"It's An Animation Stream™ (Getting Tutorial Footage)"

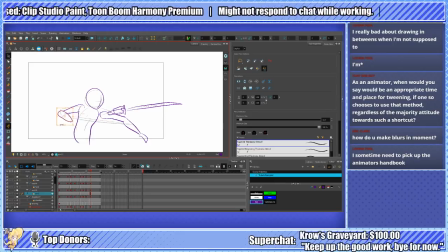Sometimes Toon Boom's controls still are wonky. You might notice that I'm actually doing a partial frame by frame for this as well,
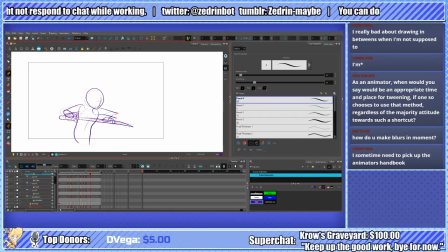and I will go into why in a little bit.
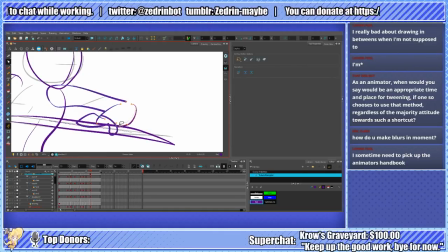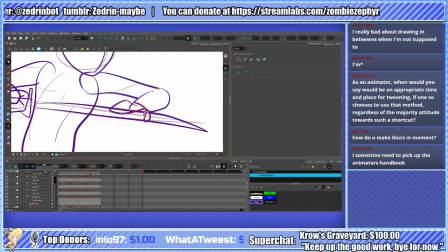I'm not trying to make this perfect just because I largely just want to get this made up for an example.
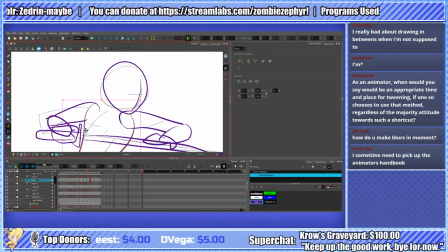The focus on the smoothness should be on the motions, not on necessarily the quality of the artwork.
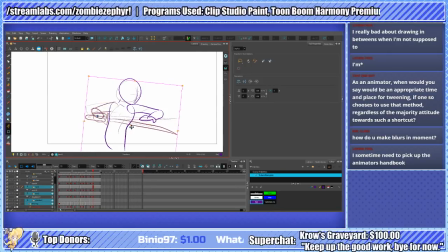Alright, so now watch the animation when it's rigged.
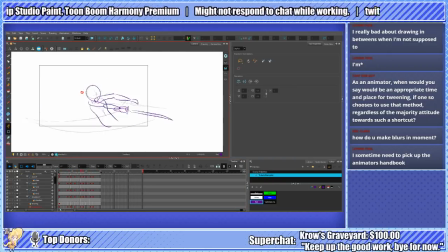You might notice that I don't have the motion blur. It's actually technically called the smearing. But as you can see, this is looking a lot smoother, despite the fact that there are no tweens yet. Even though this is rigged, there are no tweens in this animation at all.
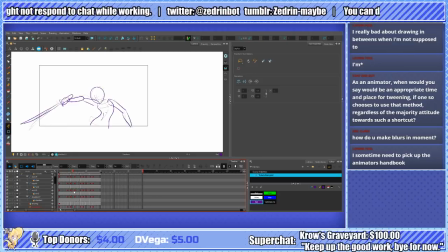And yet it still looks really smooth. So, because I do want to cover tweening, however, the important thing is to use tweens correctly. So let's start with the anticipation.
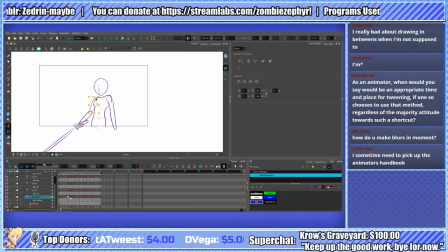When he goes from his resting pose to starting to react to flicking into his ready stance. What I'm going to do, I'm going to apply a tween here.
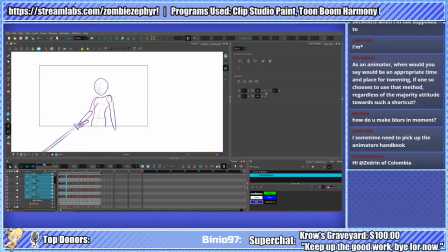Now this is just a linear tween, so this looks unnatural. It looks like, oh, he's a robot moving into position We don't want that. Before I go on and tween anything else, I'm going to apply what's called easing. So easing this with a ease in will make it so that way he kind of accelerates.
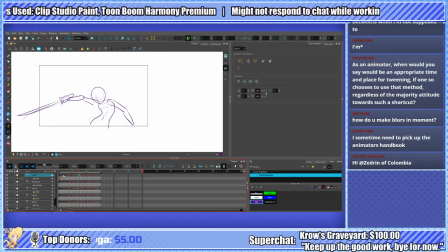Looks a little bit okay. To be honest, I wouldn't really want to use a tween for the entirety of this animation here. I'd more want to do it for right here. I mean this part.
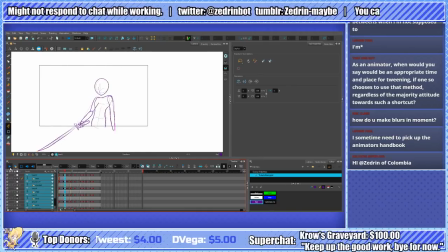That way he kind of freezes in place for a little bit. Now let's try tweening this and see how this works. Because it's only going to be one frame that winds up going through, because you can get a lot done in a short amount of times. That actually looks okay, so that one we can leave as a straight linear tween.
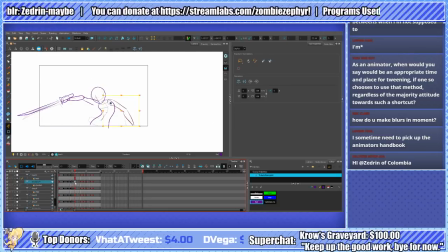Now for this one, he's going into the ready stance. So I'm going to make it so that way this tween is a ease out. Kind of like he's drifting into position.
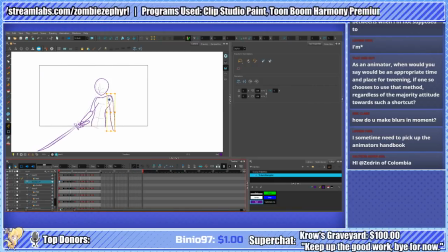That looks okay. What I'm going to do, however, is I'm going to move these keyframes back a little bit.
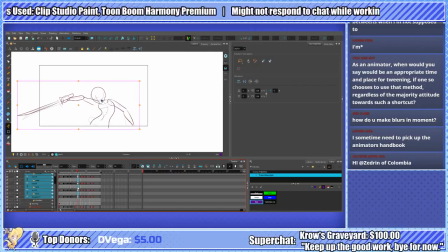And now I am not going to tween this part here, because I don't want... I want this transition to be lightning fast, because it's a very quick motion.
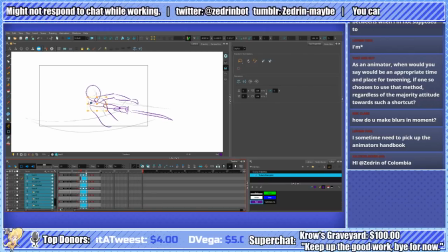I'm just going to tween the latter parts of it, like so.